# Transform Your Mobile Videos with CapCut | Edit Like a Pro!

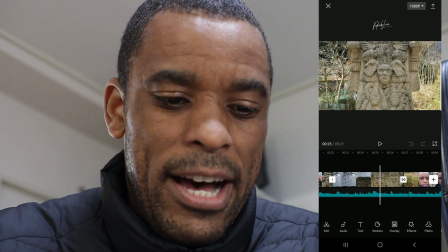244s
And then again, since I was already slowly backing up, I used the transition, zoom back transition here.
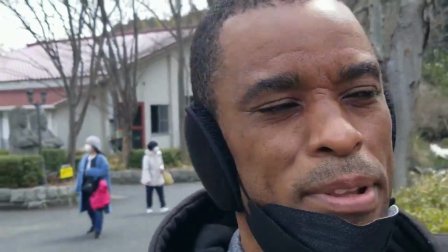252s Zoom back.
And then zoom back to me, and I did some more talking head stuff there.
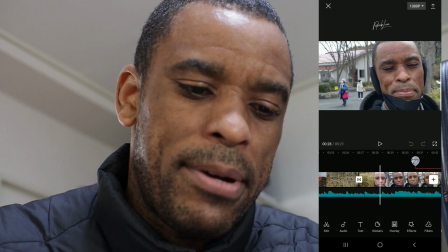257s
Another thing that was really nice about this CapCut app, which I kind of stumbled upon, I didn't even know it had it.
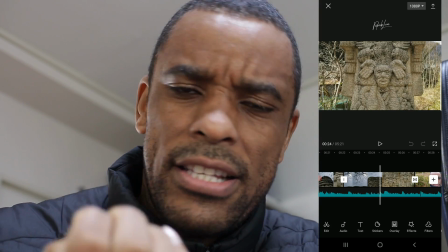262s
You can do like a crude version of stabilization.
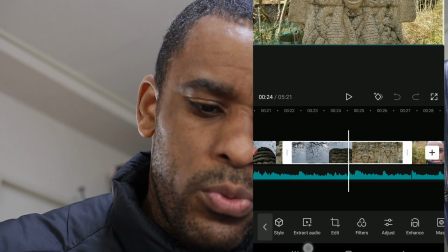266s
If you click on the clip like this, scroll to the right, and you'll see stabilize here.
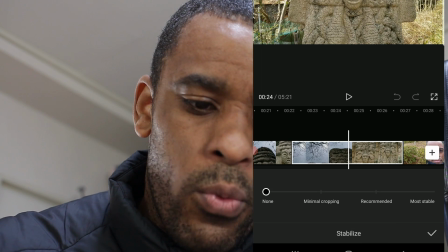272s
You can go ahead and do minimal clipping, recommended, or most stable.
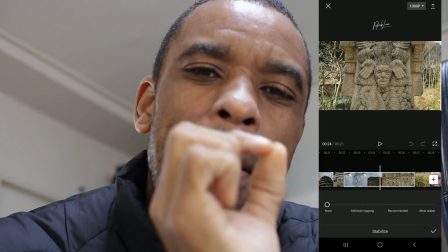279s
So what I did was I ended up using a little bit of minimal clipping on some of my clips that I figured,
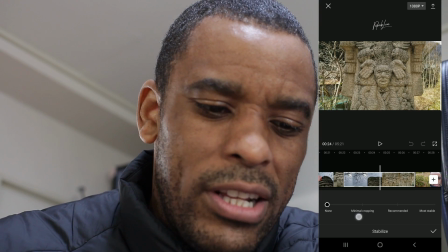284s
my gimbal, I was practicing my gimbal moves, they weren't that smooth, so I would use a little bit if I go to kiss minimal and then go ahead and hit OK and let it process it.
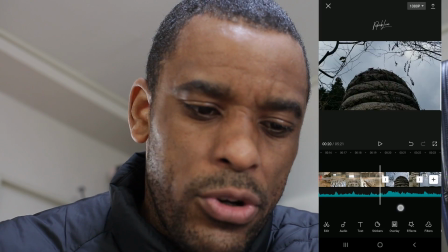293s
And then let's go ahead and watch this again.
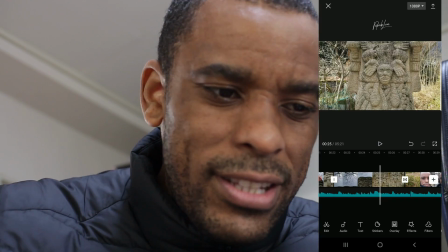299s
The second one is okay, just a little bit of warp on the outer edges.
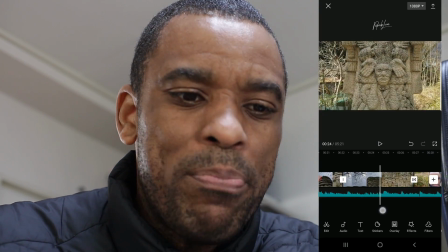304s
They're nothing too bad, nothing not even noticeable. But again, that option is there if you want to use it.
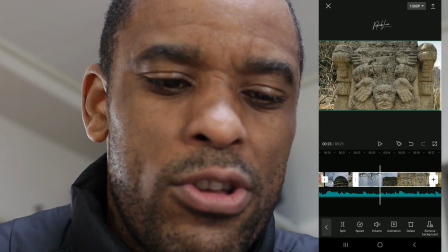310s
I really don't recommend using max, the biggest setting, which was I think full.
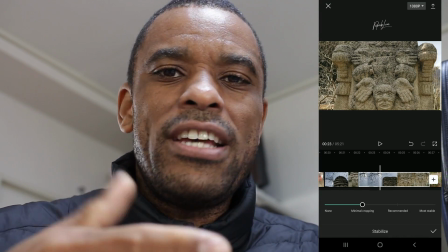315s
Let's go back here quickly. Stabilize, most stable. Every time I used it, I could see some warpiness, and I do not like any warpiness.
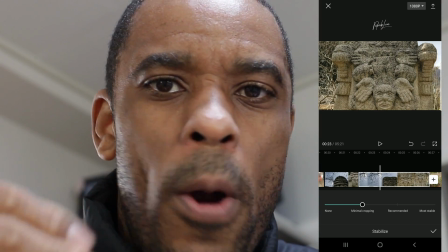323s
Like even when I use DaVinci Resolve, if the clip is warpy, I instantly turn down the stabilization.
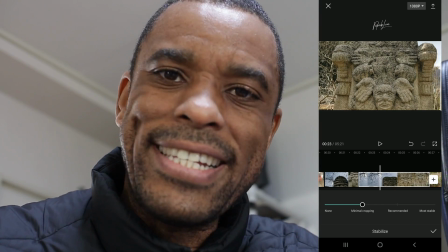329s
I don't like that warpy stuff. I don't like it. All right, so I stay away from warpy video, from over stabilizing it, right?
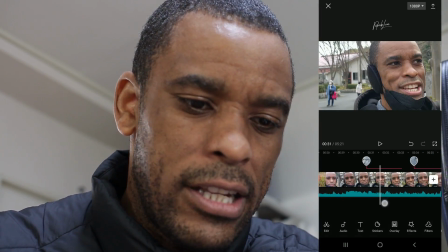337s
So you got that option there, which I found was fantastic. Again, I did a little bit of talking head stuff, and on here, exact same move.
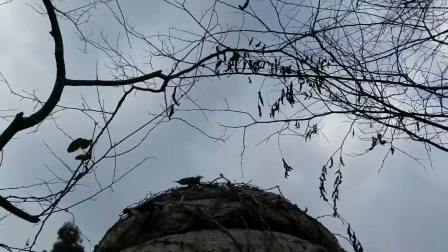344s So I have to tilt it up and then I pull it back, tilt it up, pull back, do that couple of.
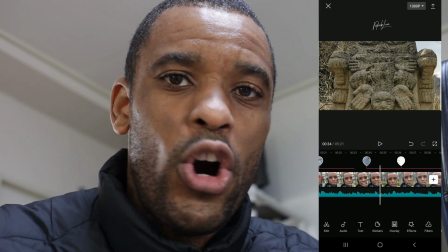349s
So I'm explaining what I was doing in the previous shot, and it's a good thing to always add a little B-roll, like, you know, to help visualize what I was saying here.
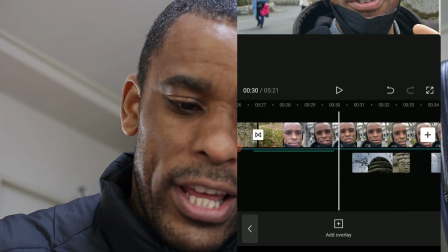357s
So in CapCut, it's very easy to do. If you hit overlay, the overlay button will allow you to overlay something on top,
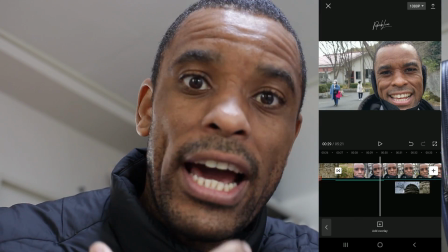363s
and then you can see I basically overlaid what I was talking about, how I was going from the transition,
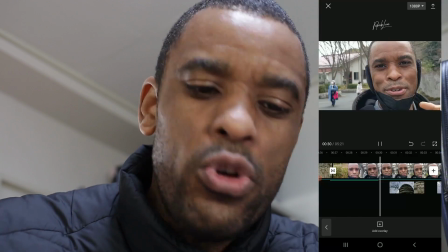368s
how I was doing the tilt gimbal move, show us that, right?
I have to tilt it up and then I pull it back, right?
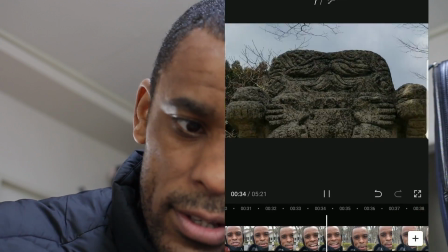375s Tilt it up, pull back, do that a couple of times.
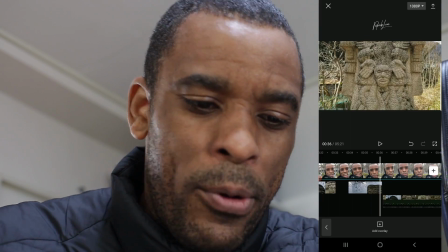377s
So when I go to, and so I showed you it, and then I even went to the point because I wanted to make a point that let people know that I edit this video on the phone.
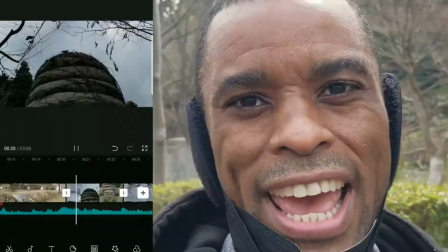386s
I actually showed you,
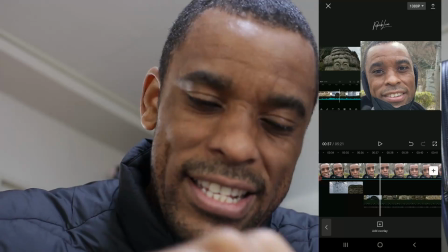388s
I did a screen recording of me inside a CapCut showing you that line of in the video,
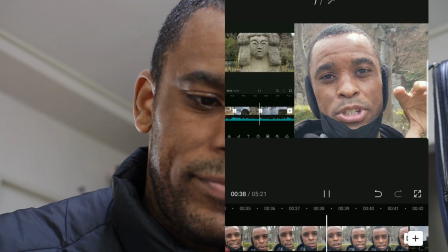395s
and I threw that as another overlay.
Like, emotion will be synced. It'll be very easy to edit those cuts together.
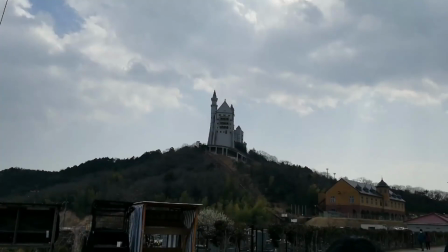400s
Right, and I wanted to let people know that, hey, I did this on my cell phone. Here's another cool shot. This shot was after I already visited this castle here in the distance.
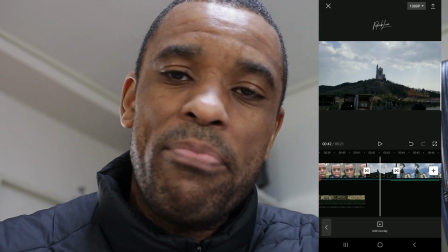408s
As I was walking away and I looked back, I'm like, wow, that would make a great, you know, zoom in shot.
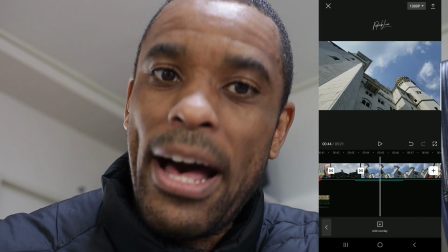413s
Here's the castle, and then I already filmed up at the castle, you know, and I was like, you know what, I can do a zoom transition.
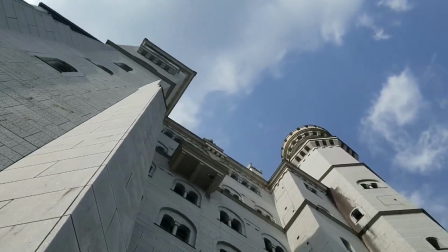421s
Like you zoom in and then boom, we're at the castle. So this whole sequence is in reverse order.
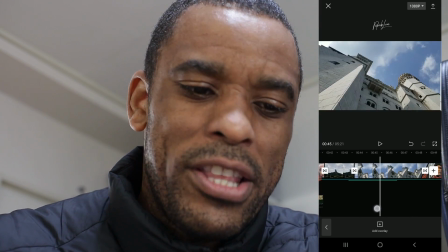425s
This is after I left the castle. This is when I first arrived at the castle, right?
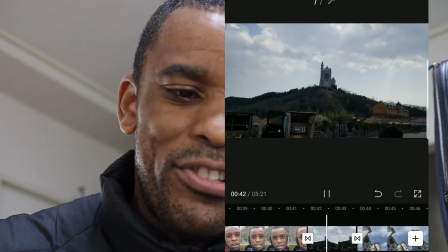430s
So basically I put them together. You see the castle in the distance. Boom, we zoom in.
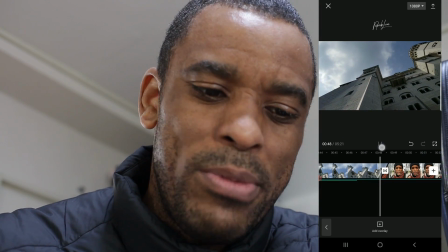435s
Now we're right up on the castle. Again, using that zoom in transition because we see it in the distance, we zoom into it.
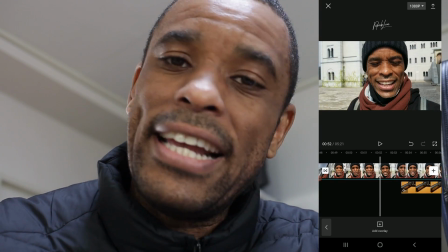442s
Then I do some more talking head stuff. Again, adding in that B-roll because I mentioned the gimbal.
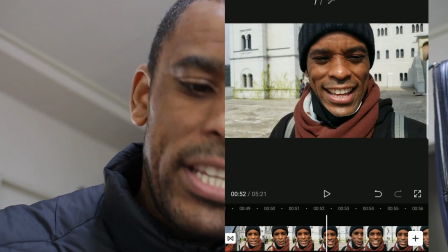448s It's a super small gimbal.
Right, I mentioned the gimbal, and at the time of when I was filming it, I was using the gimbal.
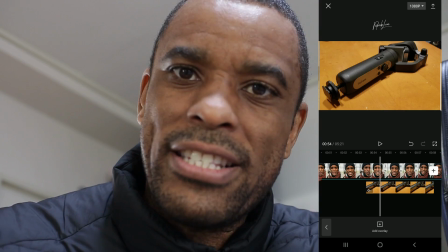455s
So later on that night in the hotel, as I'm reviewing this, as I'm editing, I heard myself talk about the gimbal,
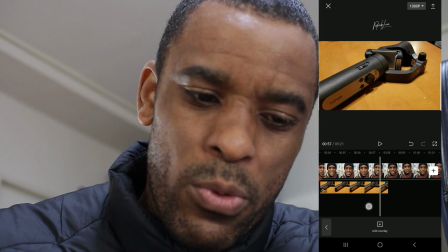461s
so I quickly threw the gimbal on the table and just did a little bit of B-roll of just the gimbal, so I can add that over when I'm talking about it.
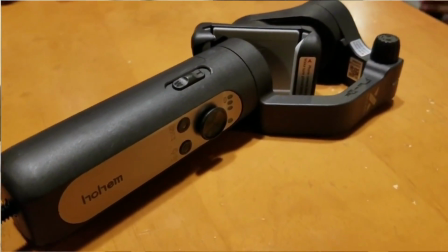468s It's a super small gimbal that fits in my pocket.
Right, and it does. It's super small.
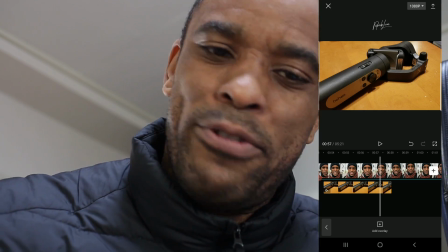473s
That's why I brought it. It was like I just brought this and my phone, and it was a nice setup for a family outing,
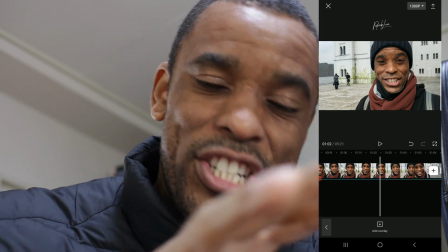478s
and I was able to achieve get this whole video done just between that gimbal and editing everything on here on my phone.
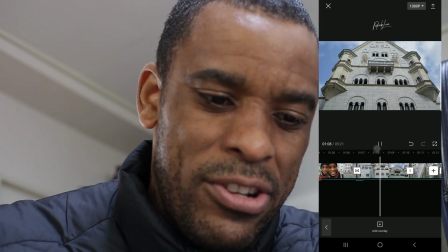485s
So then again, practicing my tilts up and my tilts downs. Hard cuts on these ones.
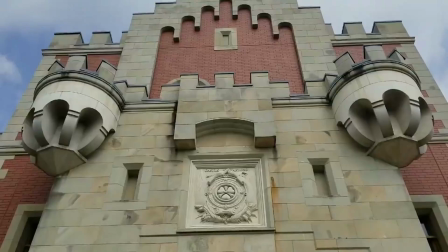491s
Those are just cuts to the music.